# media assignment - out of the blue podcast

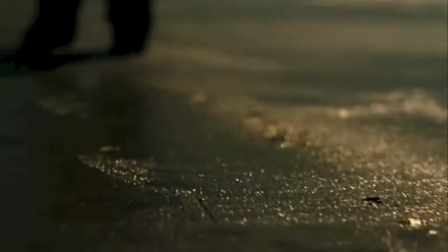[0:01]
Out of the Blue, directed by Robert Sarkis,
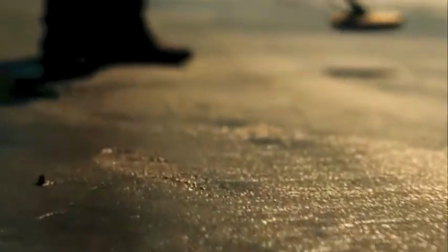[0:03]
is a film based on the Aramoana massacre that happened for 2 days on the 13th and 14th of November, 1990.
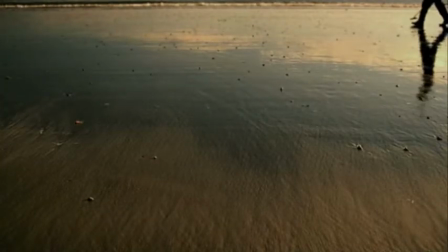[0:11]
13 people were pronounced dead before the police shot him. This film uses many great techniques such as camera angles, sound effects, and setting.
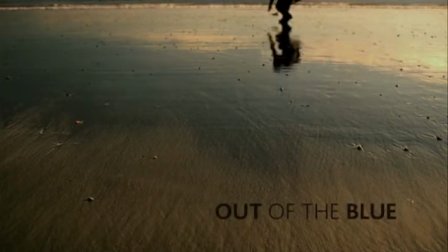[0:18]
By using techniques like these, it's a great way to captivate the audience's attention.
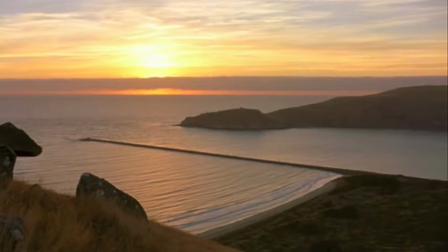[0:23]
The director Robert Sarkis included these techniques throughout his film to show the audience a different perspective of viewing,
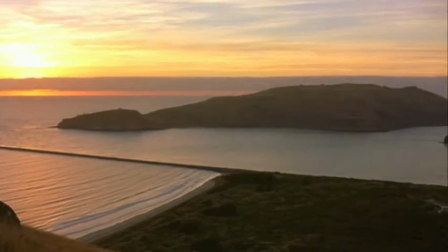[0:30]
whether it's by using different camera angles such as point of view, or by using diegetic,
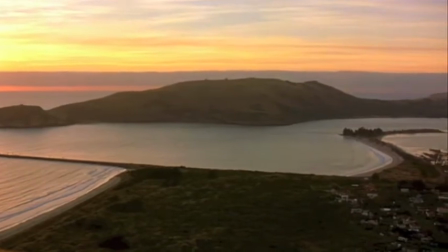[0:36]
non-diegetic sound effects to having a change of scenery and time frame.
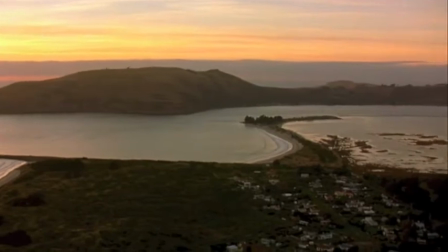[0:40]
A narrative feature that I will be discussing is the use of camera angles and how they're used in this film.
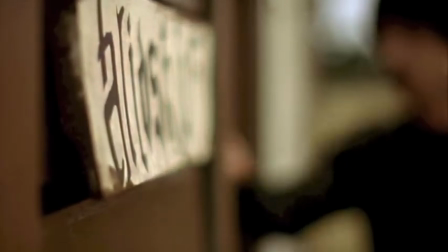[0:46]
Camera angles are used to mark the specific location where the camera is placed to take the shot.
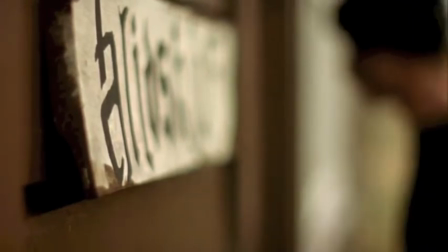[0:52]
Different scenes are shot from different camera angles, and it gives the audience a greater understanding at setting and location.
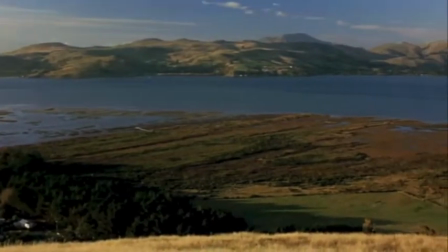[0:59]
By having a range of different camera angles, it gives the audience more perspective on how to look at the scene.
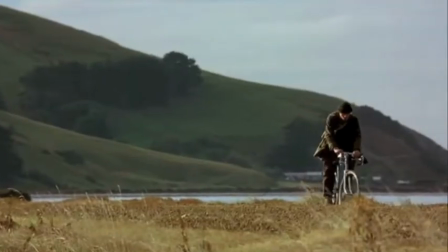[1:04]
For example, this is a tracking shot leading up to a close-up shot of the main character David.
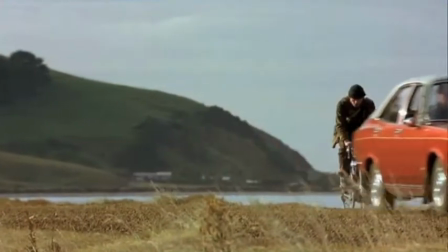[1:09]
The camera angle is placed evenly to balance the space between the main character and the setting around him.
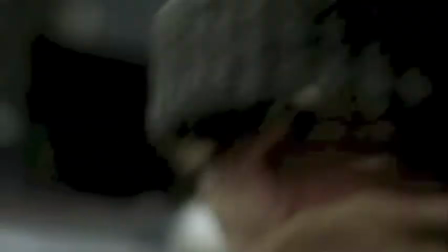[1:15]
This close-up shot shows the audience the worry and anxiety as well as stress David has.
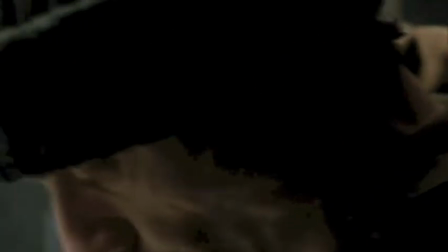[1:20]
By using sound effects, they have enhanced David's heavily breathing, which creates David's psychotic character.
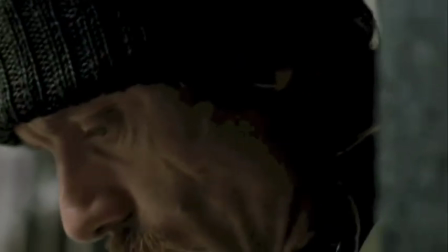[1:27]
In this next scene, the camera focus is blurred, and they have used church bells as diegetic sound in the background.
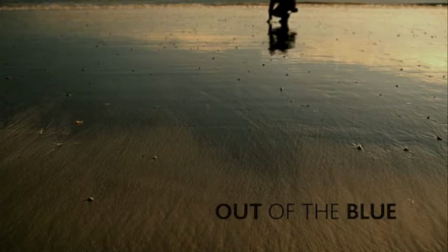[1:33]
They have purposely done this so the audience can focus on the sound the character can hear, hence why the volume enhances.
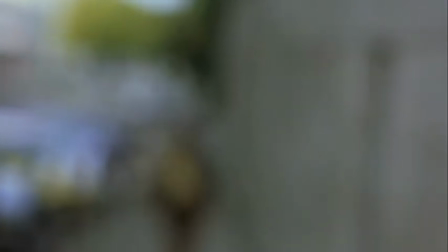[1:43]
Point of view is shown clearly in this next scene. The camera lens turns into the gun's looking glass as if you were David's point of view.
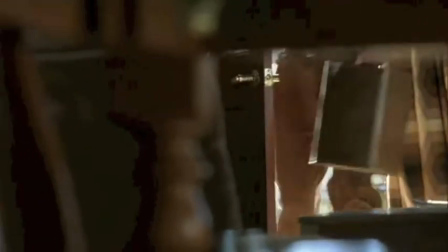[1:52]
A close-up shot of the children's face in panic as the camera switches between angles from close-up to point of view.
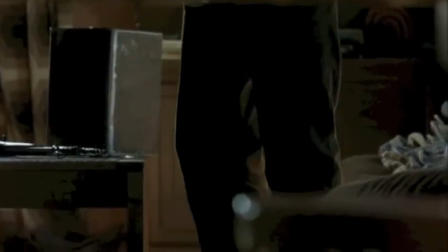[1:58]
This is a very effective technique because it shows both what the children's actions and expressions are,
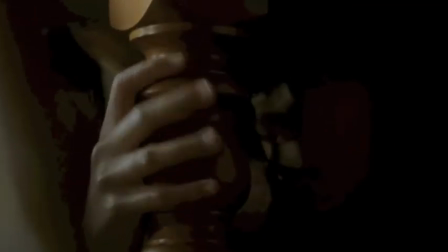[2:05]
as well as being in their situation and seeing it from their point of view.
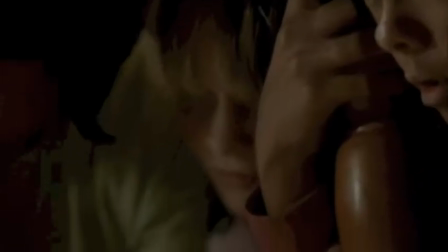[2:11]
Sound effects have been clearly used in this scene, starting with the 5 gunshots you hear,
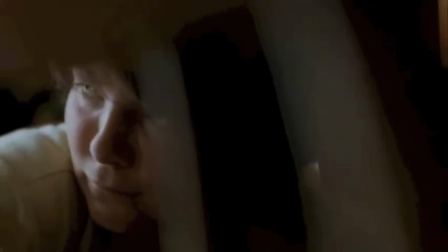[2:18]
slowly fading and turning into a high-pitched ring noise.
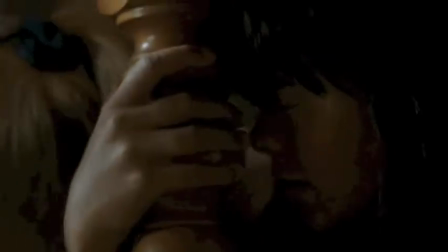[2:21]
The screams of the children colliding together and creating a very high-pitched scream as Chiquita runs.
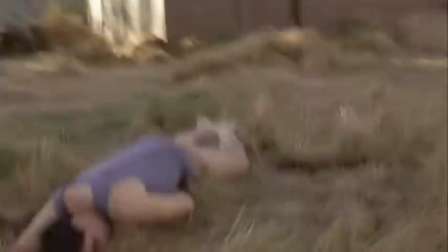[2:29]
All the other noises are blocked out as if that's what she was experiencing at that moment.
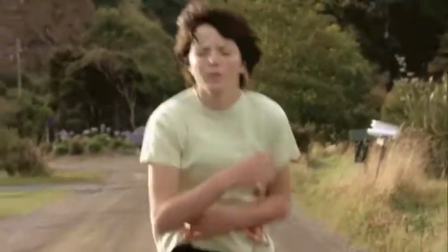[2:35]
As the high-pitched noise intensifies, it gives the audience a similar feeling to what the character is feeling as the adrenaline takes over her body.
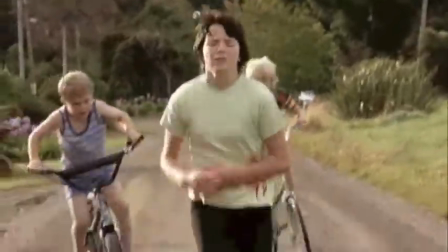[2:43]
All the other noises are blocked out, and you can only just hear the voices of the 2 little boys on their bikes.
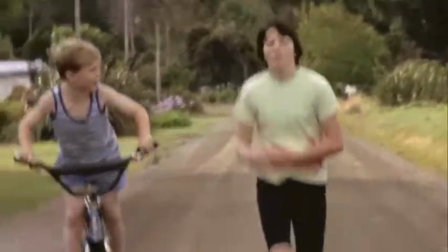[2:50]
They enhance her breathing and panting to create a more panic-like sound.
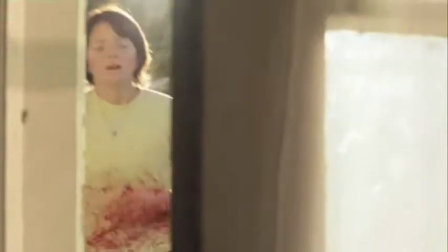[2:57]
As Julianne opens the door, the faint sound of the Dreamcatcher wind chime plays in the background, as she explains what happens.
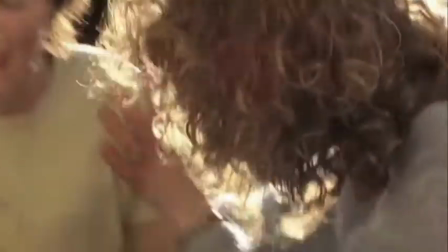[3:05]
By using a simple sound effect like this, such as dramatic scenes, it makes the audience more shocked and surprised.
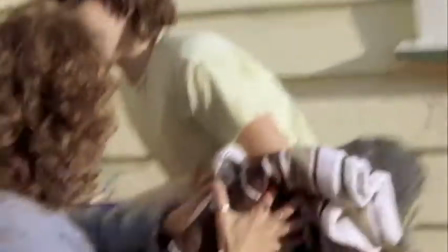[3:12]
Robert Sarkis definitely set this scene well by having such a still,
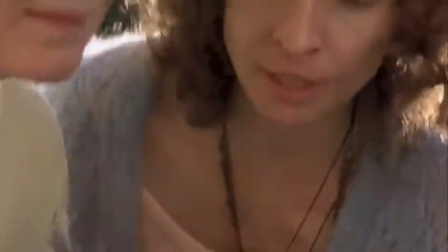[3:16]
calm camera shots at the beginning of the film to having such a dramatic change in scene.
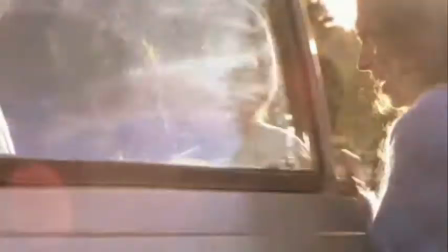[3:21]
By having that wind chime sound effect that creates a frightfully peaceful feeling.
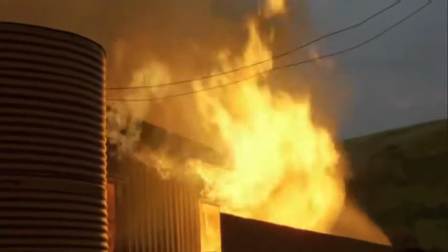[3:28]
The audience's attention is drawn to the pole while you can see and hear the flames burning.
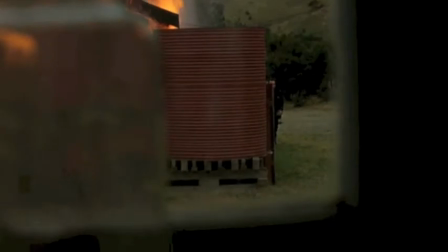[3:36]
The sound of fire becomes louder and dramatic as the camera moves to the house.
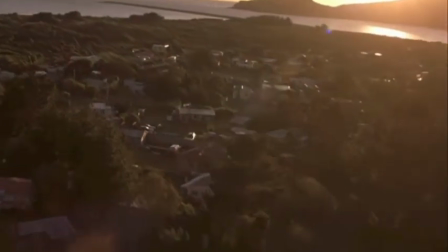[3:41]
Sound effects have been cleverly used in the helicopter scene while the camera is shooting a point of view shot.
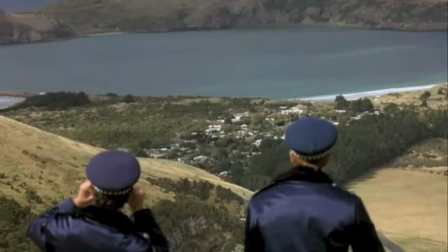[3:48]
The last narrative feature that I will be discussing is the setting and location.
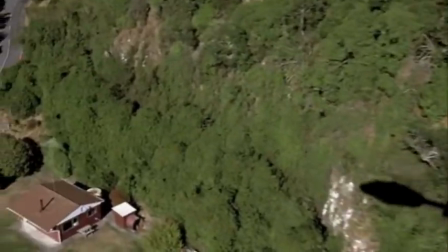[3:53]
In this scene, it shows the police helicopter flying over the small town Aramoana and
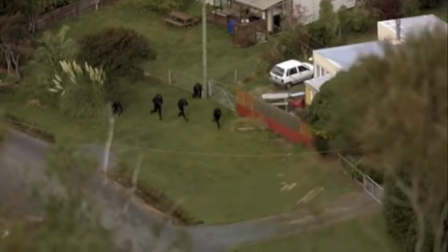[3:59]
giving the audience an idea of whereabouts the massacre happened, while the sun coming up from the horizon and outlining the mountains,
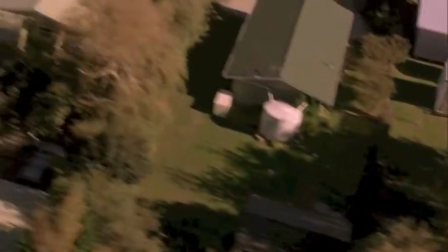[4:07]
casting shadows across the town and slowly turning into daytime.
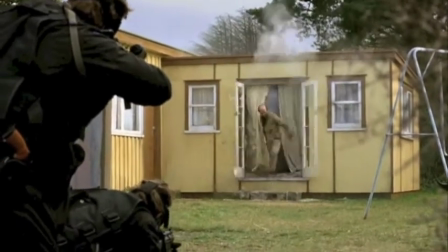[4:15] Drop your weapon!
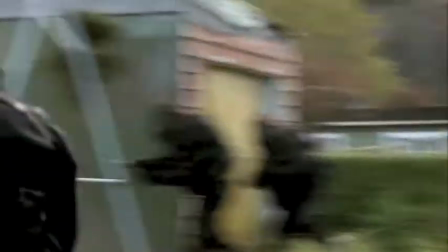[4:18]
Again, the sound effects of gunshots and high-pitched noises are shown in the scene to represent screams and panic.
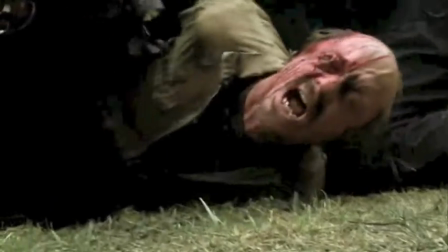[4:25]
All the other noises are faded out into the high-pitched screaming.
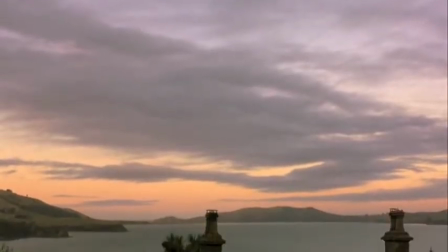[4:31]
As the film comes to an end, a tilt camera shot is shown and gives the audience a clear view of the setting and land in the distance.
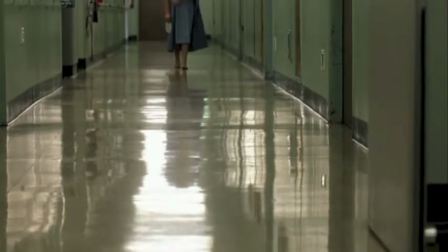[4:40]
This next scene shows David's house on fire, as it is one of the most memorable settings in the film.
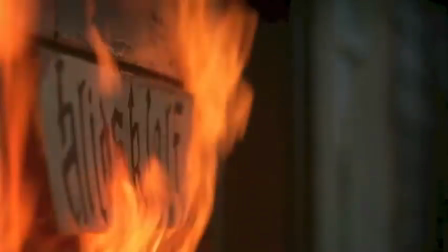[4:48]
The house symbolizes David as he is now dead. David's house is gone too,
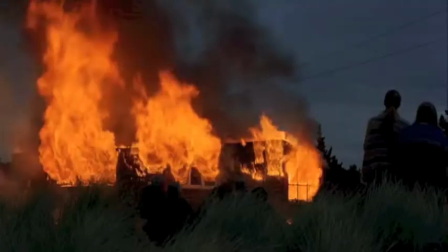[4:53]
and it gives the character and audience a feel of relief as the day grows darker and the setting slowly turns to nighttime.